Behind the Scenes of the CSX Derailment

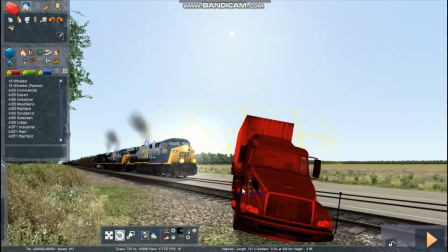[4:09]
So I had to take the same approach as I did for the truck.
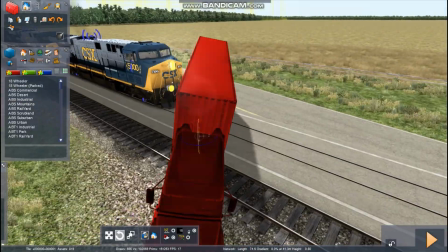[4:13]
I had to use stop motion, and I just had to go back and forth from the editor and the scenario as I moved a bit of the truck and the train, little by little,
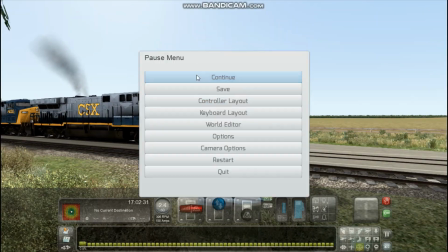[4:20]
to make the illusion that there was a huge crash happening.
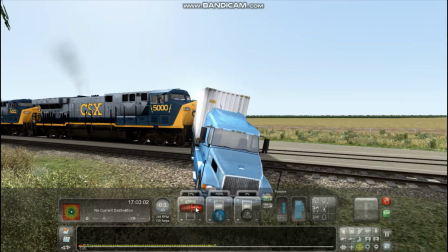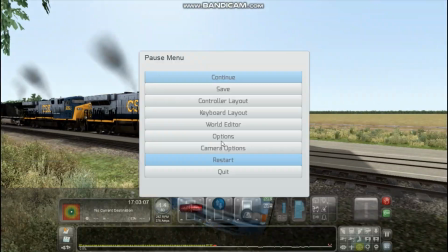[4:28]
And here's the final result of the stop motion of the crash sequence.
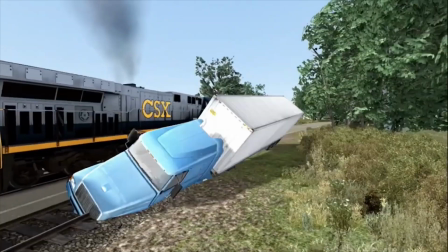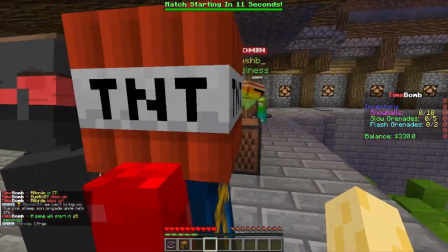[4:41]
Once the train hit the truck, it jumped off the rails and then sped aground into a farmer's field.
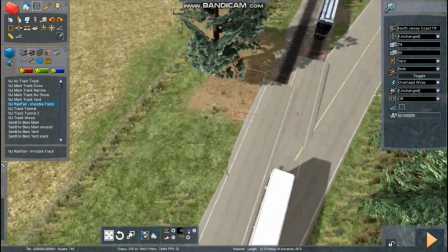[4:49]
To make the scene of the derailment, I placed down invisible track that is within the game of Train Simulator so I could create the illusion
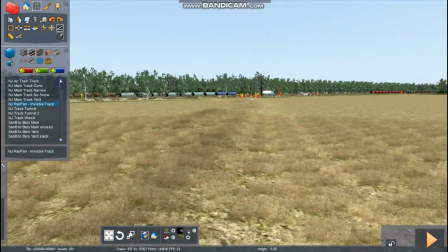[4:56]
that the train was running off the rails and into a field without using any actual track. I played around a bit with the stability of the track,
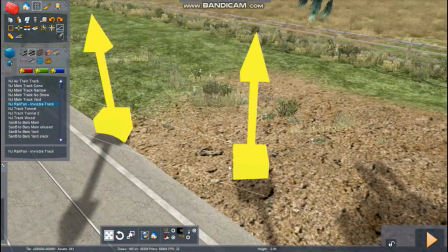[5:03]
which determined how much the train will shake around when it's on the track, as well as the gradient tool,
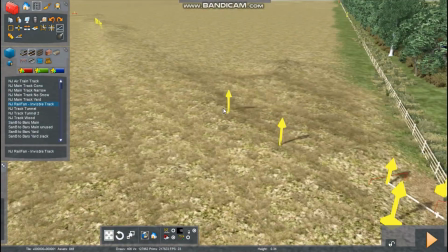[5:07]
so that way I could make sure that it felt realistic when the train was off the track and speeding into the farmer's field.
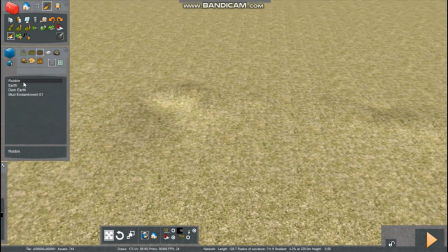[5:14]
Then I used the paint tool and painted some dirt around where the train crashed into the field,
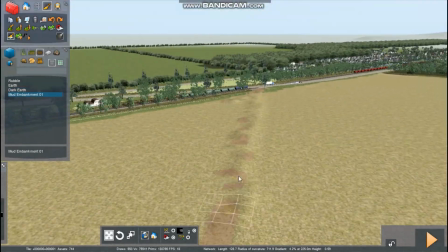[5:19]
so that way I could create the illusion that the train dug up some of the dirt when it ran aground.
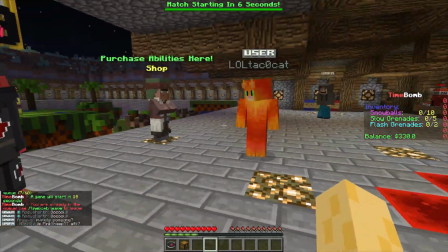[5:26]
And this scene coming up is the result of the derailment sequence.
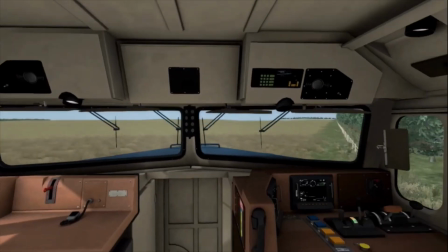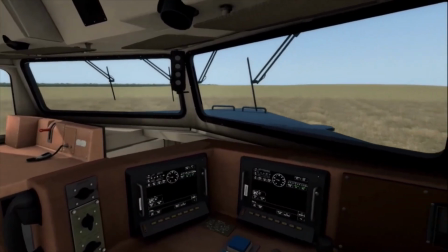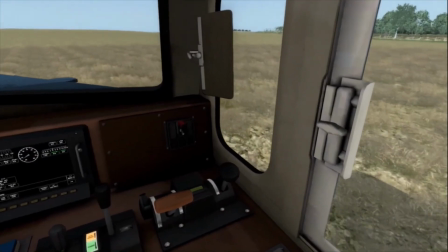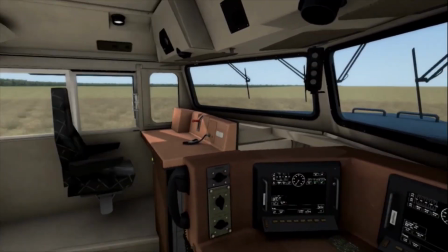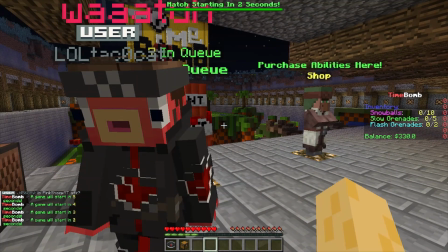[6:15]
And there you have it. That is how I made the CSX train derailment video in Train Simulator.
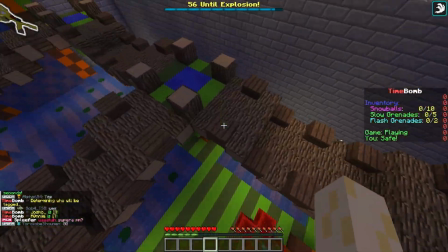[6:21]
I hope you enjoyed this video, but that just about does it for this video, so thanks for watching, stay tuned for more videos, and goodbye.